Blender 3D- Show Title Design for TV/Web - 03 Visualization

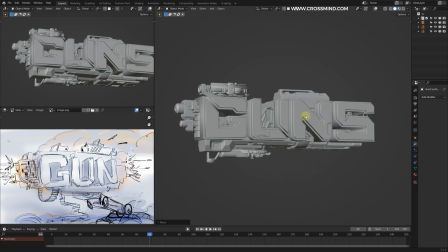So we have some good progress in the text unit, and at this moment it's all broken models.
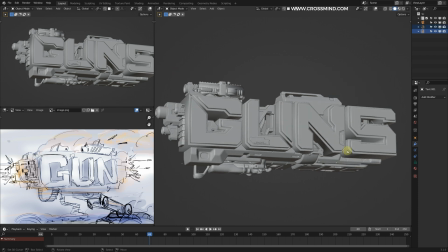But once we apply some materials and start working with the lighting, because this is going to be partially lit, I think it's going to look fine.
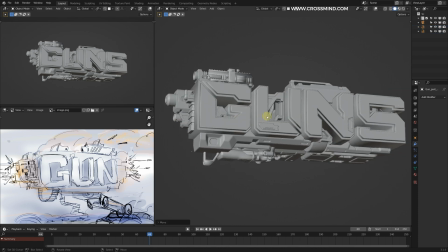For now, let's not worry about it too much. All we wanted was to have some sort of transition between the text and the background unit.
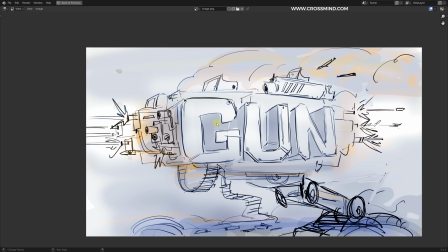So here, if you see, so if you just slap the text on top of these machines, the guns and all that,
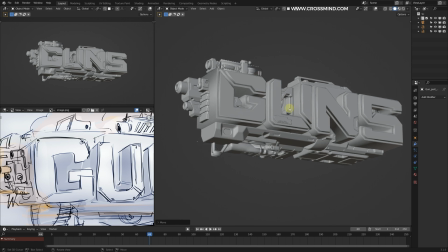then it's definitely not going to make much sense, and it will sort of look incomplete.
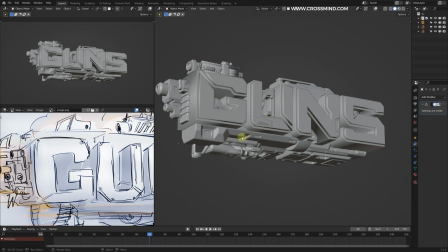Try to create a transition between the text. From there, start introducing more complex shapes.
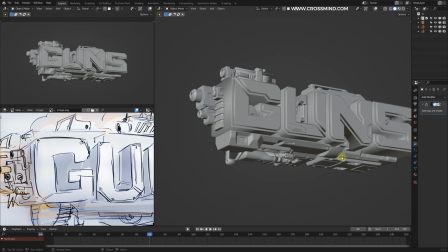So here we have simple shapes, then we are just adding some blocky shapes here, and as it goes further we have more detailed shapes.
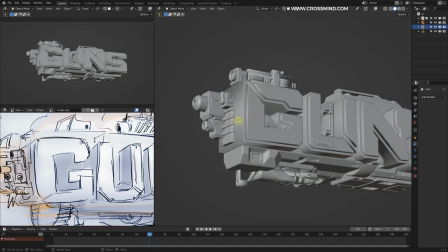So if you want, you can create some booleans in between this text itself. So let me just convert this to mesh.
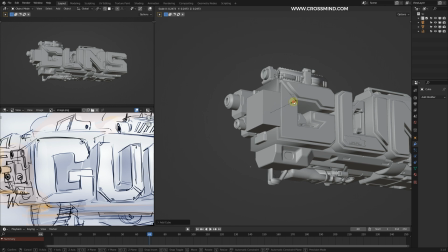Let's say if you wanted to treat this like actual hard surface, then you can do that by simply adding some booleans here. So in fact, I'm just going to do that, and let me shade this smooth and bring one boolean modifier. Let's pick this cube that we have and start shaping this.
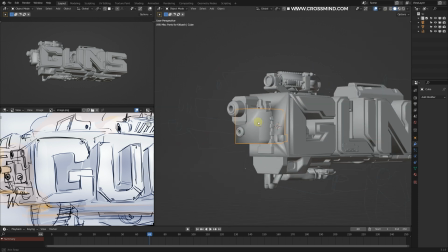So this will add some artifacts. Let me just hide this and see.
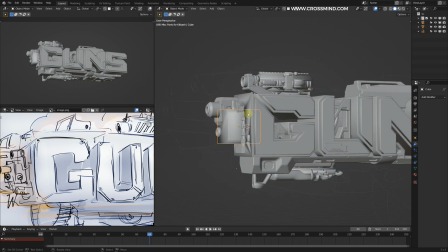Yeah, so the polygons are looking really messed up. Maybe we can solve that by flat shading.
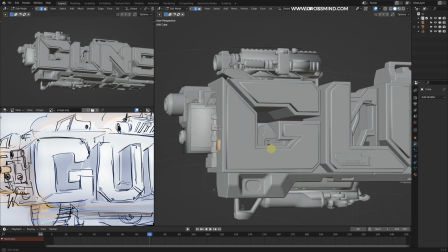Yeah, we can do that. Maybe you can punch a few holes in this. So by just simply going to the edit mode, you can keep on adding some more cylinders, circles, or whatsoever you want.
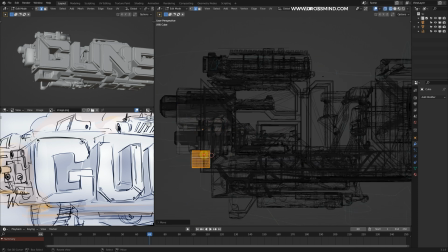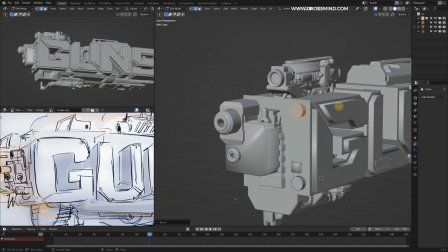So what this will do
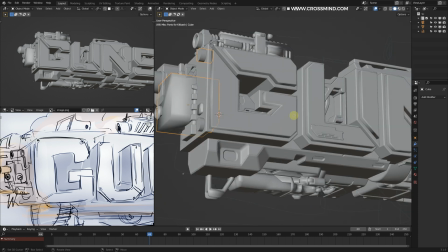is basically add some sort of similar language of hard surfaces into the main text unit itself.
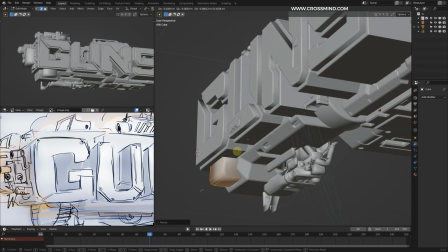At this moment you can't see the boolean.
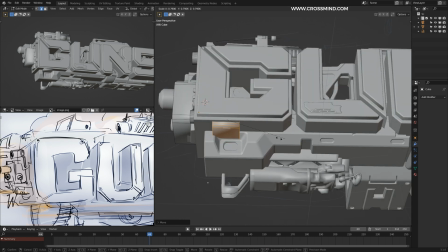What I'm doing here is simply adding into the same model that I have used for the boolean, and here maybe I can add something here.
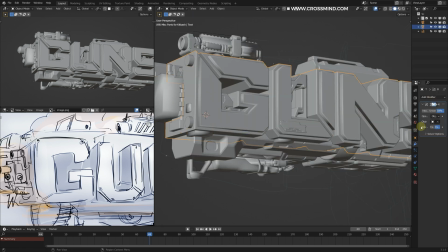So once we apply the modifier here and get rid of this,
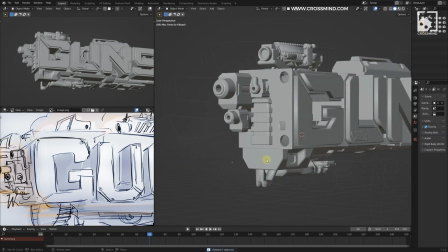so you can see we have all sort of punches, holes and all that, and within these you can add some more details.
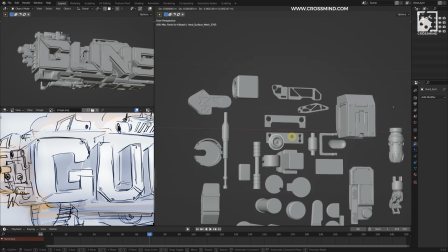Maybe something like this we can bring in here,
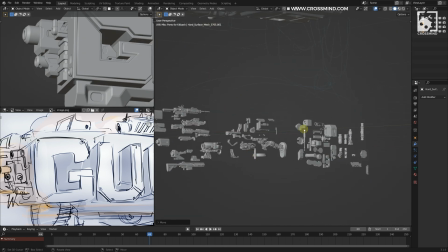and some square shapes. Let's see if we can find something.
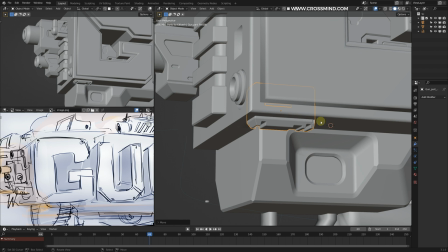So this is just a suggestion. Just make a call based on the kind of visual you are, the treatment you're going for.
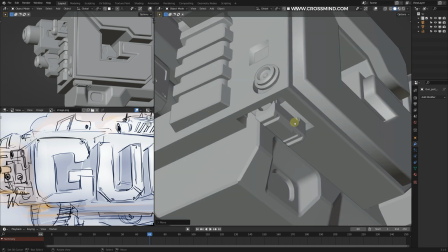So maybe some of it might help.
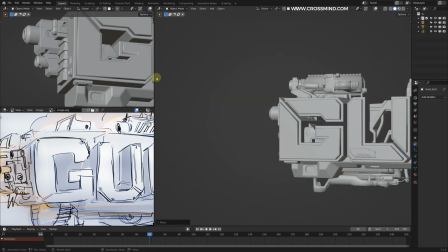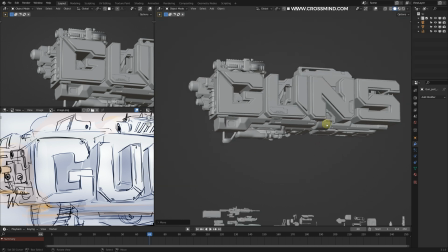simple rotations and scale is what I'm doing here, kitbashing stuff here and there.
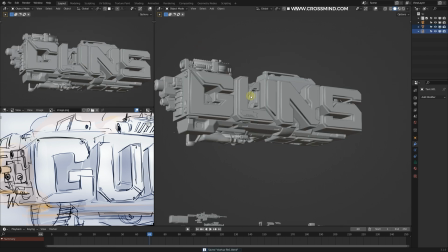This looks good. I'm not going to spend more time on this.
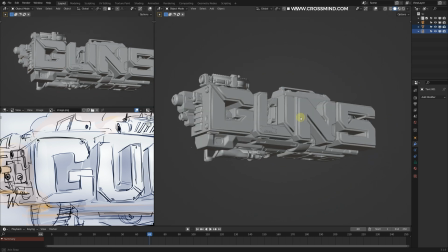So now that we have the main text unit, and I think we can start adding some more details into the main part, which is going to be the depth part here.
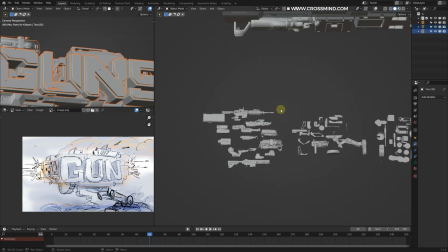These details, all the muzzles and scopes and all that. So let's do that first. And for that, let me just grab some shape here.
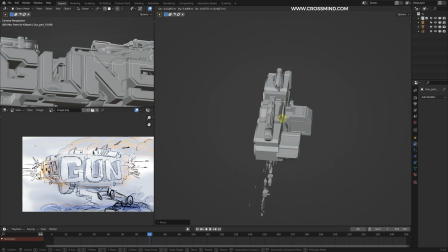I'm going to place some scopes on the top first. That is a much easier part to deal with.
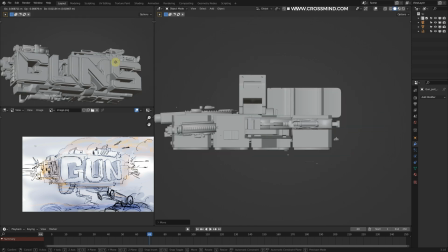So let me begin with this one. Yeah, so something like this, just breaking the silhouette enough.
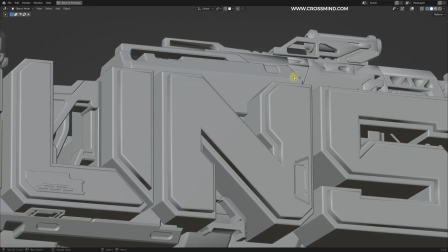And now one good part about this font is all the cuts are diagonal.
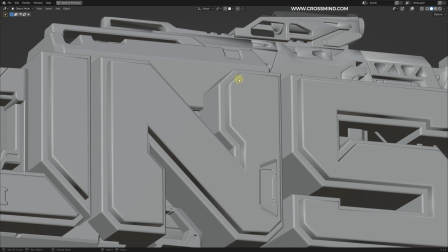So 45-degree angle here,
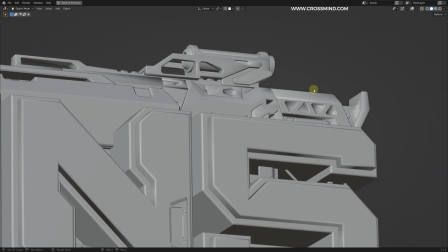45-degree angle here, and the models are kind of following the same sort of language, the angled cuts and all that.
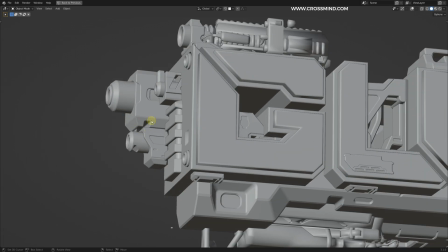So that's why I chose these models. You can actually go for any kind of guns you want.
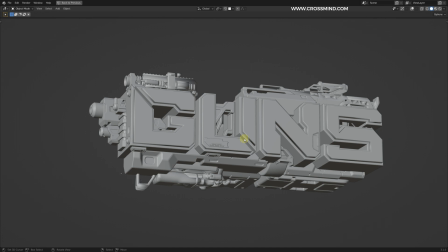If you are making this about maybe the history of the guns, then you could choose some sort of diesel punk or steampunk or something like that.
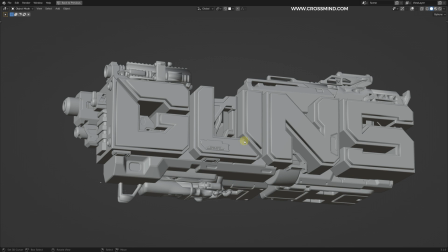And maybe if you are just making some sort of for a game intro or something, then you can combine all sort of models like futuristic, arcane, or do anything you want with this.
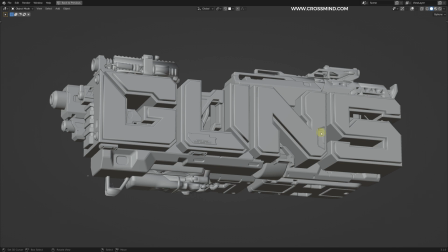So but for this I wanted something more grounded, or I didn't want it to add too much of futurism into this. So more relatable, although these are a bit futuristic shapes, but it still have some relevance to it.
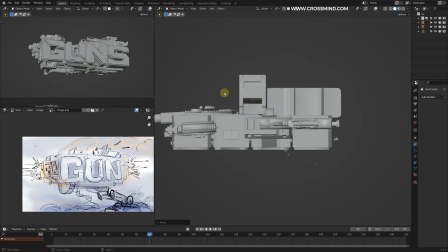One scope here, and maybe another bit of hint we can add from this one.